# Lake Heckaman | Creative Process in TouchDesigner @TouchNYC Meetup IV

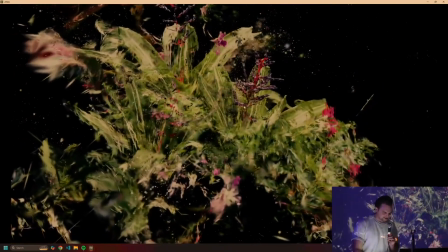And I think during the development process for this, the piece ultimately probably had
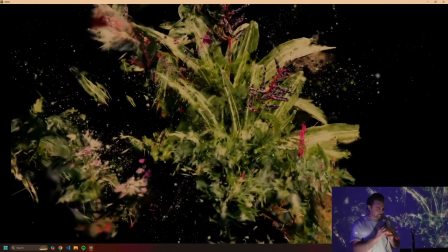7 or 8 different layers of post-processing and other features on top of it that I spent several weeks in total building,
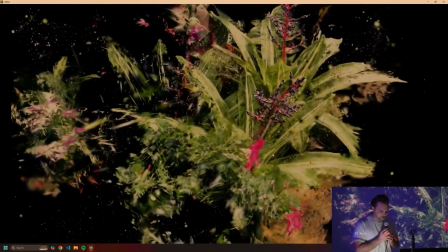like just those post-processing features. And the day before I went down to Miami to show this, I just deleted all of them because I decided I hated it.
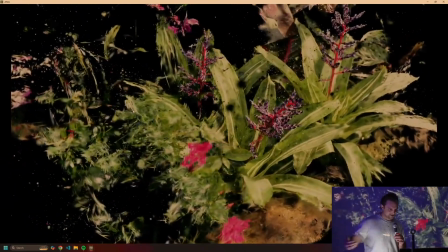And I think it's important to kind of be able to have some time in the process to develop all of those and like test out a bunch of different tweaks,
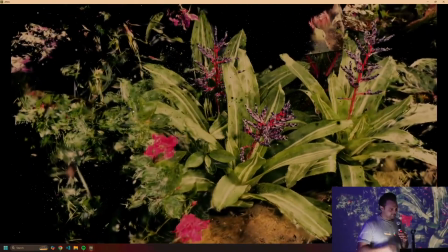a bunch of different colorways, a bunch of different whatever.
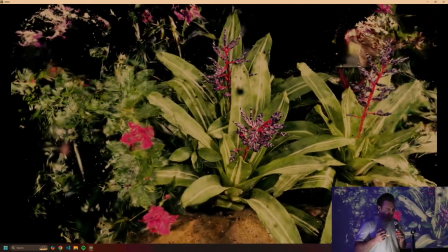But then also not be too reluctant to just say, you know what, I tried it and it doesn't work.
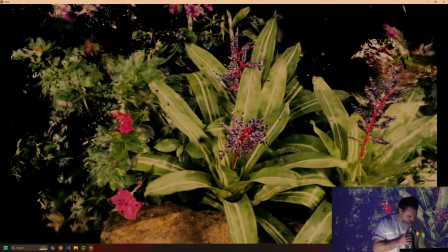And I think this piece is much stronger because I decided to go the more simple route.
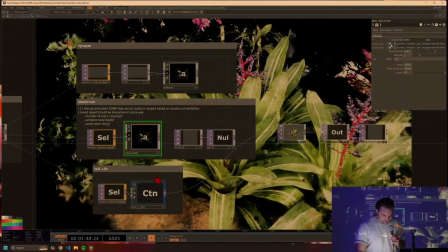I think if
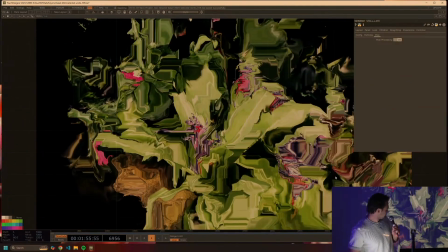so like this is one of those post-processing layers that I talked about that, I don't know, is like kind of nice.
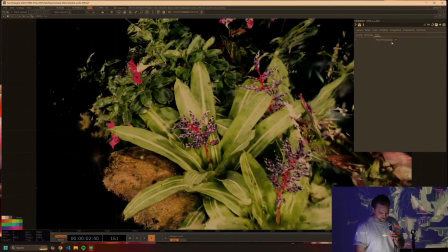But ultimately, I think that the piece is much stronger when it kind of stands on its own and
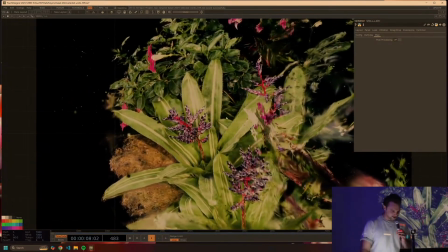uses some of the detail in a more direct way.
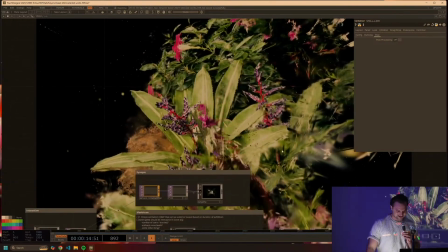And it was hurt a little bit after those weeks when I decided that I was just going to completely forget about all of that work.
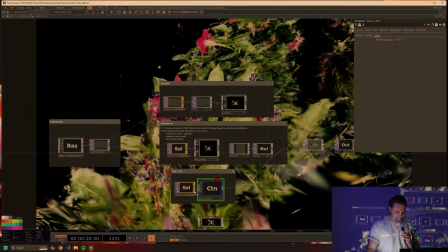But sometimes it has to happen.
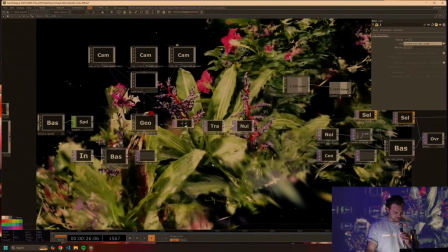So I guess just to talk a little bit more about what's going on in this piece, I'm actually going to, this is like the topic of my whole workshop tomorrow.
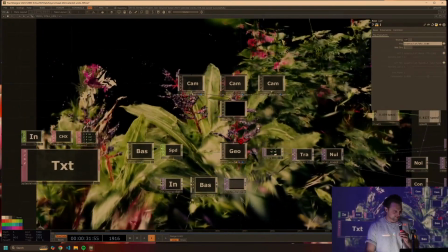So if anybody's more technically interested, you can watch it there.
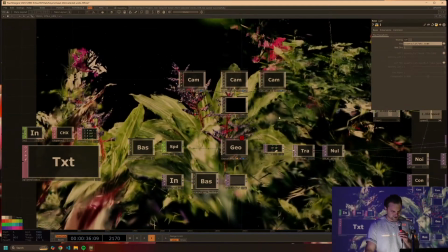And I'll get into like the shader code and everything going on underneath the hood here.
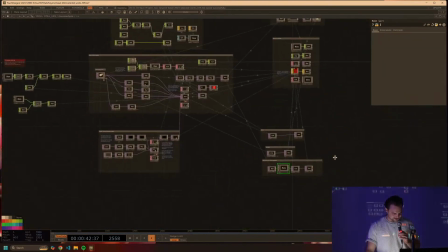But we basically have a Gaussian splatting system here that is just a very fancy particle system.
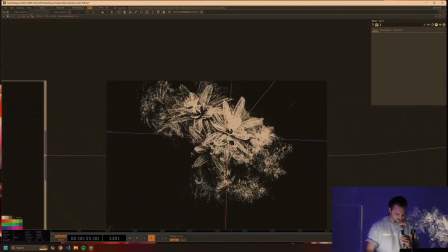A very fancy particle system that I have programmed with some custom shaders and
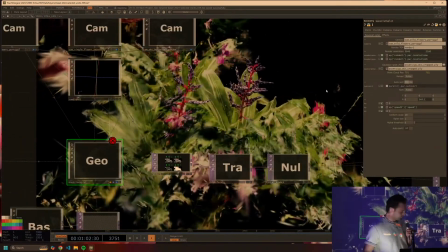GLSL materials to be able to transition from the points into the Gaussian splats and back,
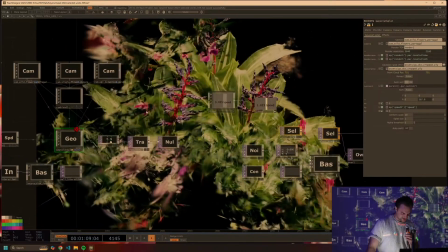which was a pretty interesting technical problem to be able to investigate and overcome.
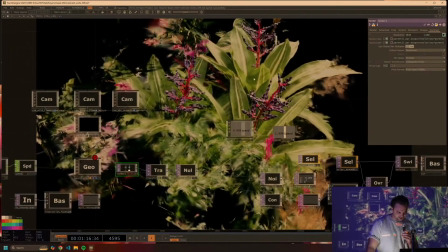And I basically am just taking the output of that, and for the actual piece, there's no post-processing besides the LUT, which, as I mentioned, I really like.
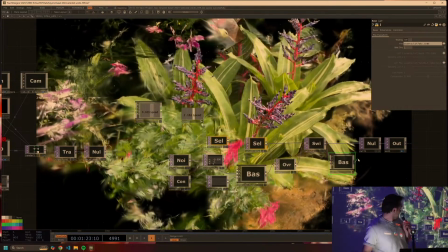Just for comparison, this is that without the lookup table. This is that with.
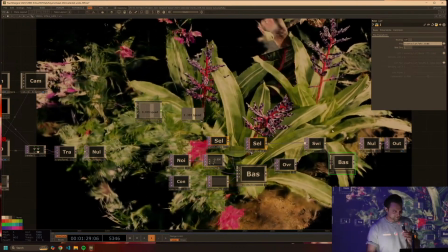It looks a little bit better without on this screen, but on mine it looks, and the LED wall looks better with, I promise.
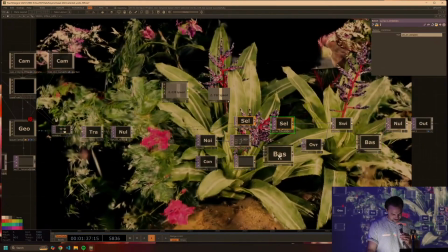And so this entire section is what I decided to bypass, which includes some
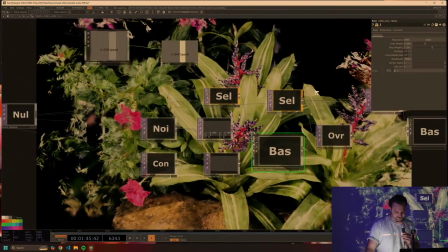more stuff under the hood also. And yeah, that was what ultimately just didn't quite fit.
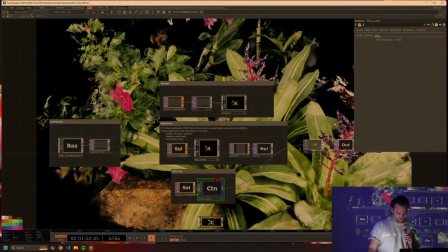And once I released that, it felt pretty good because I tested all of the other ways.
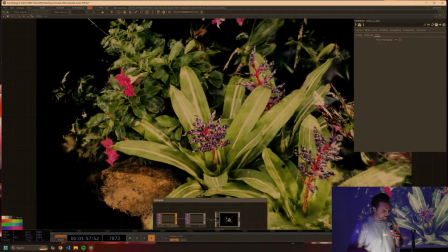And so the kind of, oh, well, what if I tried it like this questions were quieted for the most part.
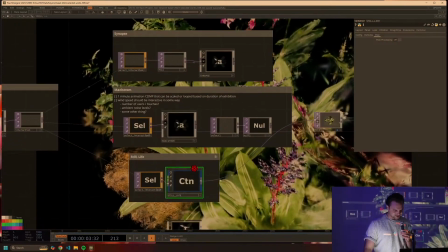And that was a good learning for me to go through.
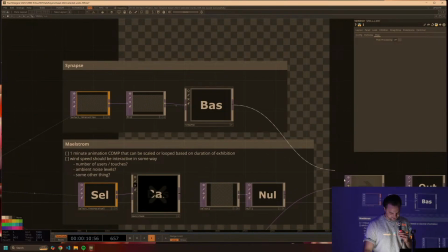And then I guess the last one, because I think I'm coming up on time. This one is called Synapse.
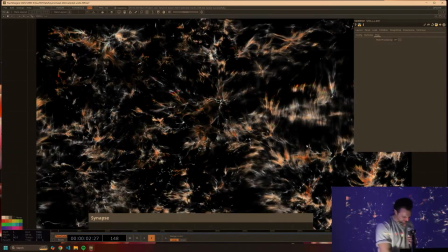And this one is
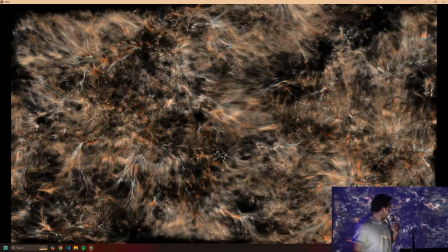conceptually based on bioinformatics and neurotransmitters.
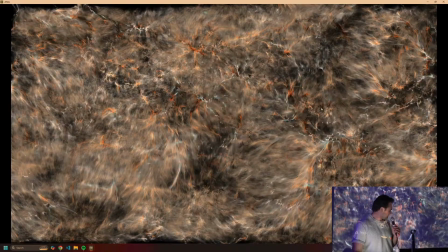It's basically a particle system that I have programmed with some derivative-based noise fields.
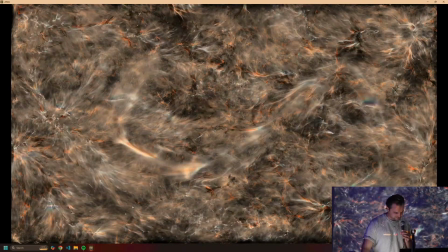And the interactive piece here is the audience can kind of draw different paths that the particles will follow over time,
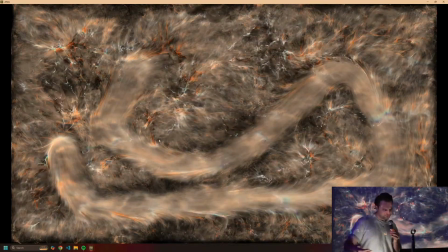which is some allegory to the way that you can have paths that form in your brain if
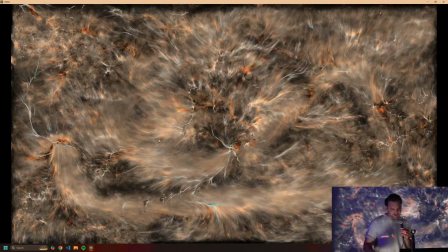you have patterns of behavior and things like that that occur over time.
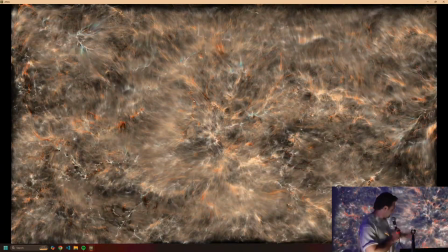But as you'll see, they don't last forever,
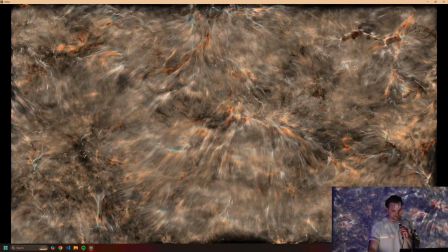which I think is an important aspect of the mind that people sometimes forget about, but it is very plastic, and I think that's powerful.
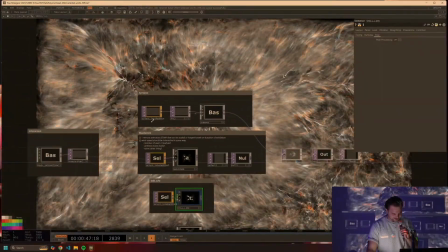There's not so much to go through, I think, in this component, but I'll just give a brief tour.